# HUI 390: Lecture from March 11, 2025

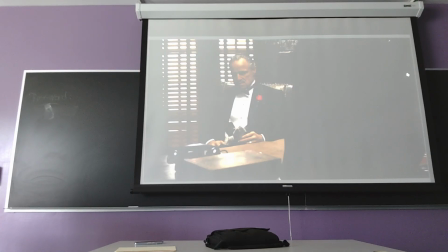[24:27]
And as I said before, then this time when you go to a close-up of the exchange, go back to placing in the frame just the two characters who are having a dialogue, the Don and the Undertaker,
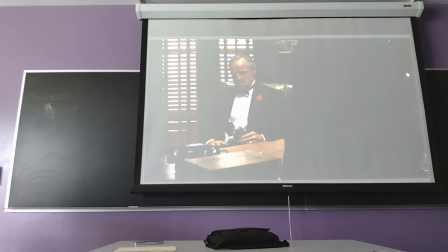[24:44]
you find the cat. And this is an incredible intuition. It wasn't planned from the beginning. Of course, you find thousands of videos about the making of The Godfather, but this was just a cat that was present in the studios,
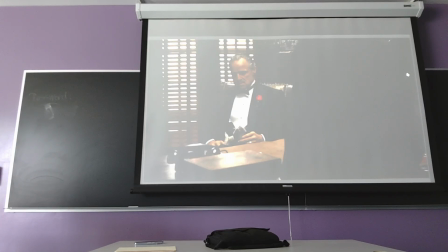[25:01]
and it was the director Francis Ford Coppola's decision to pick the cat, give it to Marlon Brando, who was kind of surprised, and saying, asking, of course, the director, what do I do with it? And the director said, just go with it. Just do whatever you think it's appropriate.
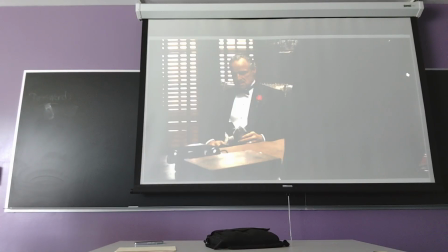[25:20]
And of course, you understand the significance of Don Vito stroking the cat during a scene where violence is being requested to be inflicted to the perpetrators of this abuse
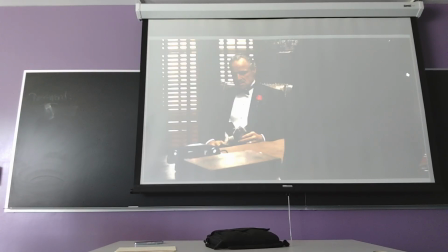[25:42]
against the Undertaker's daughter, right? Because you find someone who's apparently a regular individual with a family, with a pet,
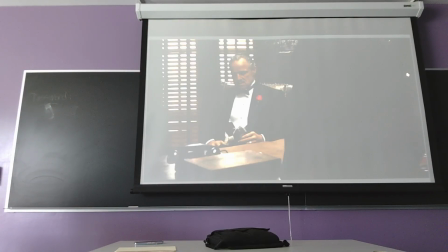[25:57]
and not someone who would be naturally inclined to use violence, like, for example, McCloskey himself, the police captain, who will really deliver a punch to Michael, right?
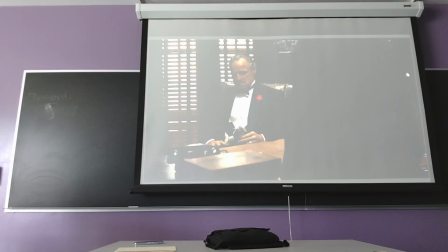[26:16]
And of course, it's easy also to see the connection, right, between this violence described by the Undertaker and the violence that Michael himself will be subjected to by McCloskey, right?
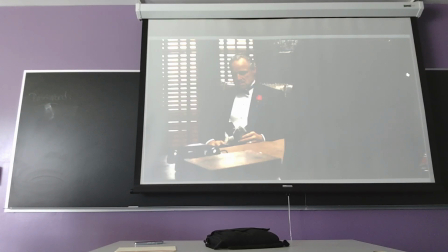[26:33]
The physical violence, the violence that remains visible,
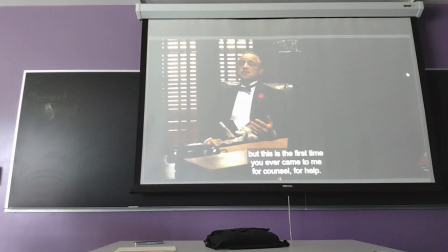[26:37]
impressed on your body, right?
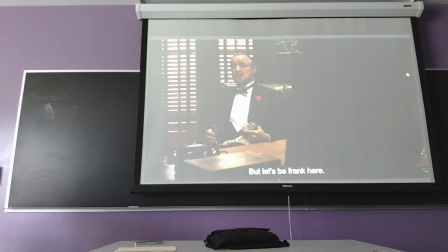[26:43]
And again, this time it is the Undertaker who's staying still and the Dom getting more agitated. Now is moved, the actor is progressed from the stillness of the initial frames to a slightly more
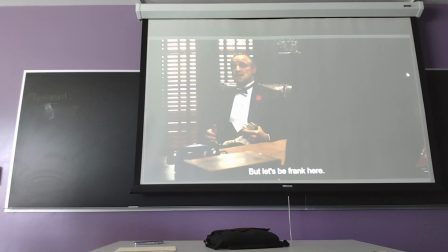[27:01]
agitated set of movements, but still controlled. It's still a limited range of physical movements. And the voice itself, as you will hear, reflects that, right?
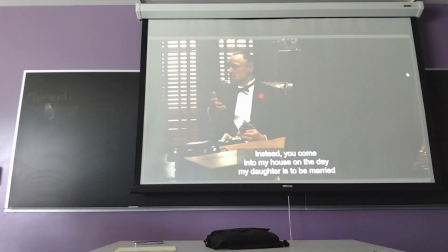[27:18]
The shot, the camera remains on them
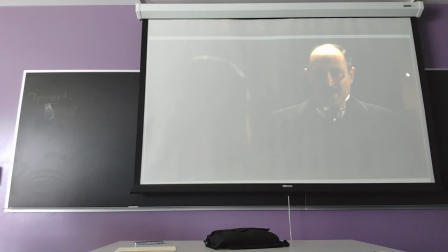[27:24]
for a while, then it goes back to give you visual evidence of the failed attempt by Amerigo to dominate the situation, to control the situation and demand,
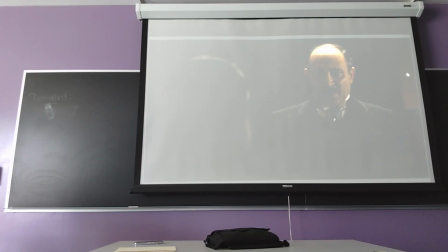[27:41]
set exactly what is expected from the Dom, right?
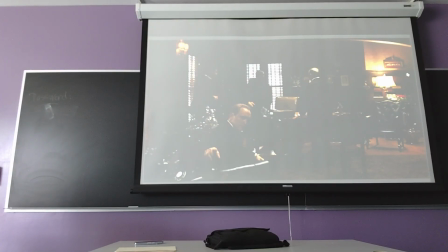[27:51]
And alternating with shots showing more reactions as this is moving to its conclusion,
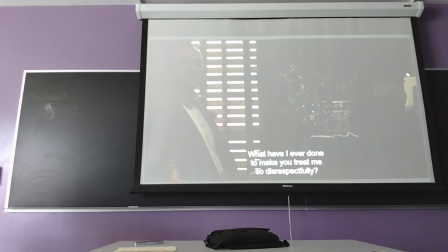[28:01]
first with the lecture given by Don Vito to Amerigo, but again, notice the props that show domesticity, right?
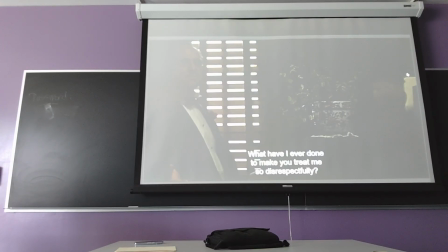[28:15]
While this is going on, you just see a plant with a ceramic vase, for example.
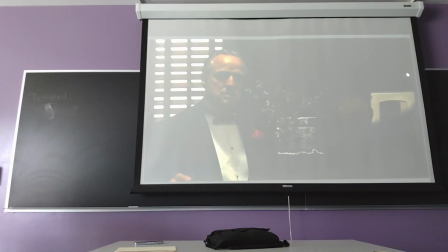[28:24]
And of course, throughout the whole scene, you see the way Vito, is dressed elegantly, formally, in a rather proper fashion as the father of the bride, with the flower on the lapel of his jacket,
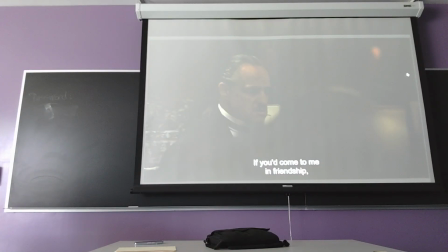[28:42]
with his bow tie, right?
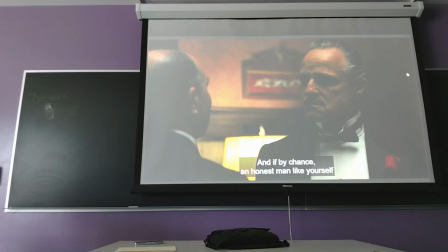[28:44]
This is, now that we have the lecture, it's more appropriate for the actor, for the character to be standing and to be towering over Amerigo, who's not as tall as Marlon Brando, right?
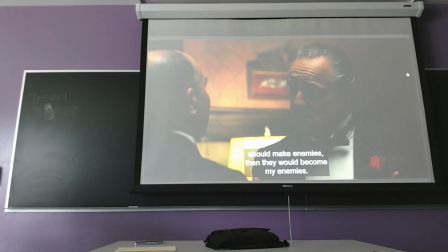[28:59]
Because Amerigo is being scolded about his behavior,
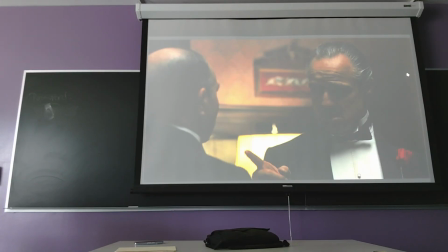[29:04]
and the mannerism of the pointed finger emphasizes this,
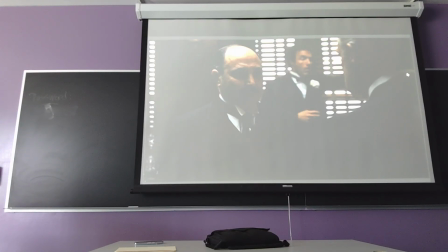[29:11]
while you see also the characters in the background, and you cannot fail to notice that Santino, Tom Hagen is amused, Santino is bored, right?
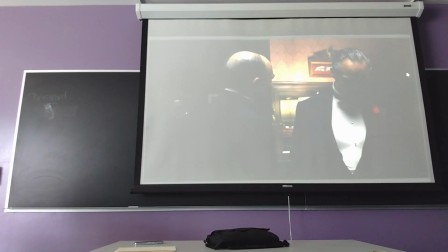[29:22]
So he's not really the kind of leader you expect to succeed such a charismatic individual, one with such nuanced mastership or mastery of communication as Don Vito is.
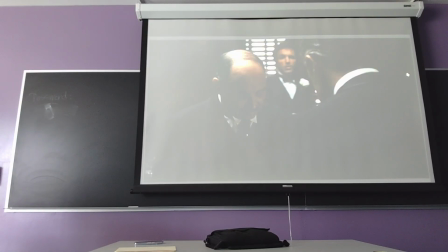[29:42]
And finally you see Bonacera bowing his head profusely,
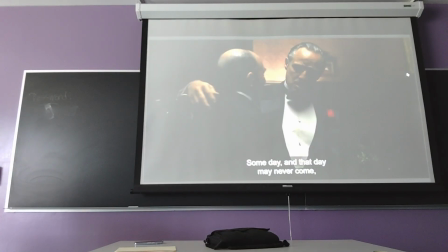[29:47]
using the proper language, the proper formulae, being escorted outside, being presented with
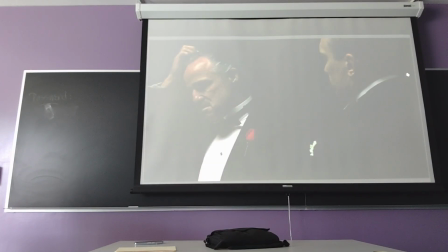[29:57]
a smile by the Godfather, who will not proceed to enact any violence, but in a managerial style, he will delegate the execution of the punishment
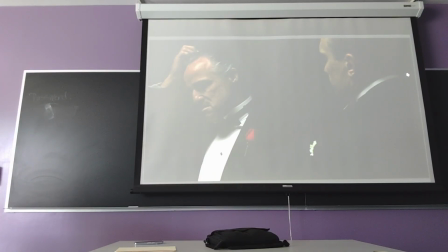[30:16]
through Tom Hagen to Clemenza, and this is a reference to the various levels that separate him from the actual violence. So you know from the beginning that although this
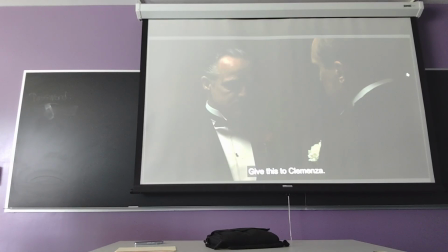[30:30]
film is about violent characters, that violence plays quite a different role.
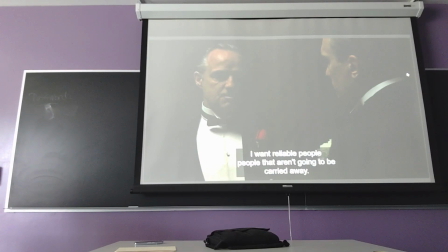[30:37]
And of course in here you have not one but two flowers, right? The gardenia on Tom Hagen's jacket and the
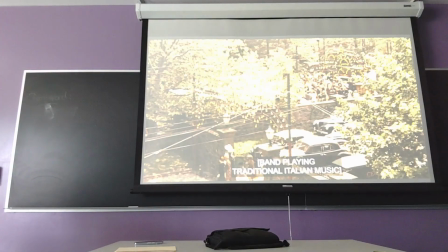[30:46]
red rose on Don Vito's jacket. And then of course you move out.
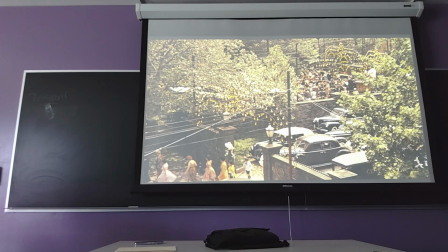[30:52]
And you move out to show the different circles, right? So you've seen the inner circle of the family, Don Vito and his son, the circle of the mafia family through Tom Hagen and the reference to Clemenza.
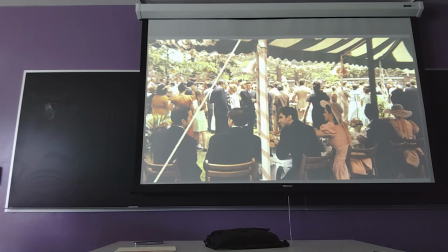[31:10]
Here you see the circle of the immediate community, the relatives, the other relatives, and the whole community.
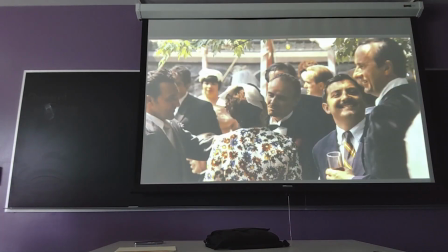[31:18]
Of course, you find a reference to the absence of Michael.
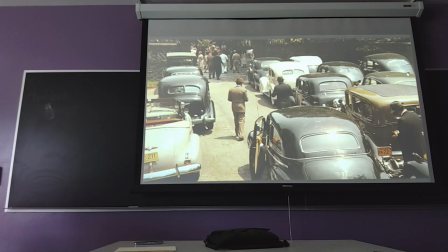[31:23]
And then you see the outer circle. Who is out? For example, the photographers and the FBI, and actually the photographers are working for the FBI, taking pictures of the license plates.
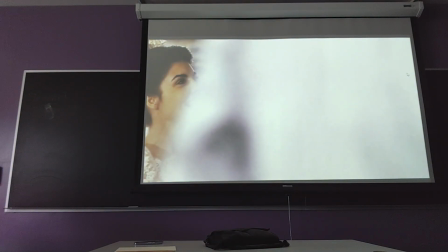[31:37]
Going back, notice that I kept this frame, which is one of many, during the feast, during the marriage party, where you see characters moving in front of the camera, which officially, normally is a big no-no, right?
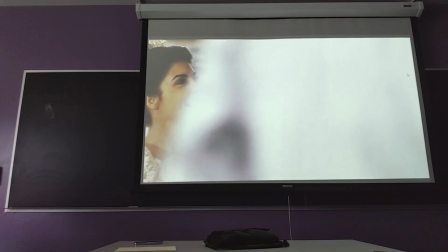[31:56]
And normally the director would shoot in such a way that you would see the people, but no one would be blocking the image. By having this kind of approach, with people moving in front of the camera,
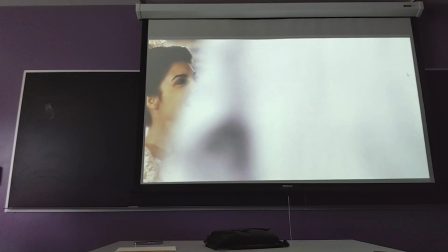[32:11]
you yourself are immersed in the marriage party like an outsider or an intruder. You're not admitted into the bond, the relationship between the characters who are celebrating the bride,
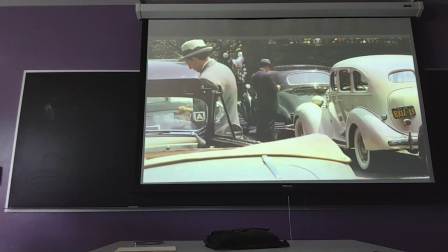[32:29]
and this will be repeated several times.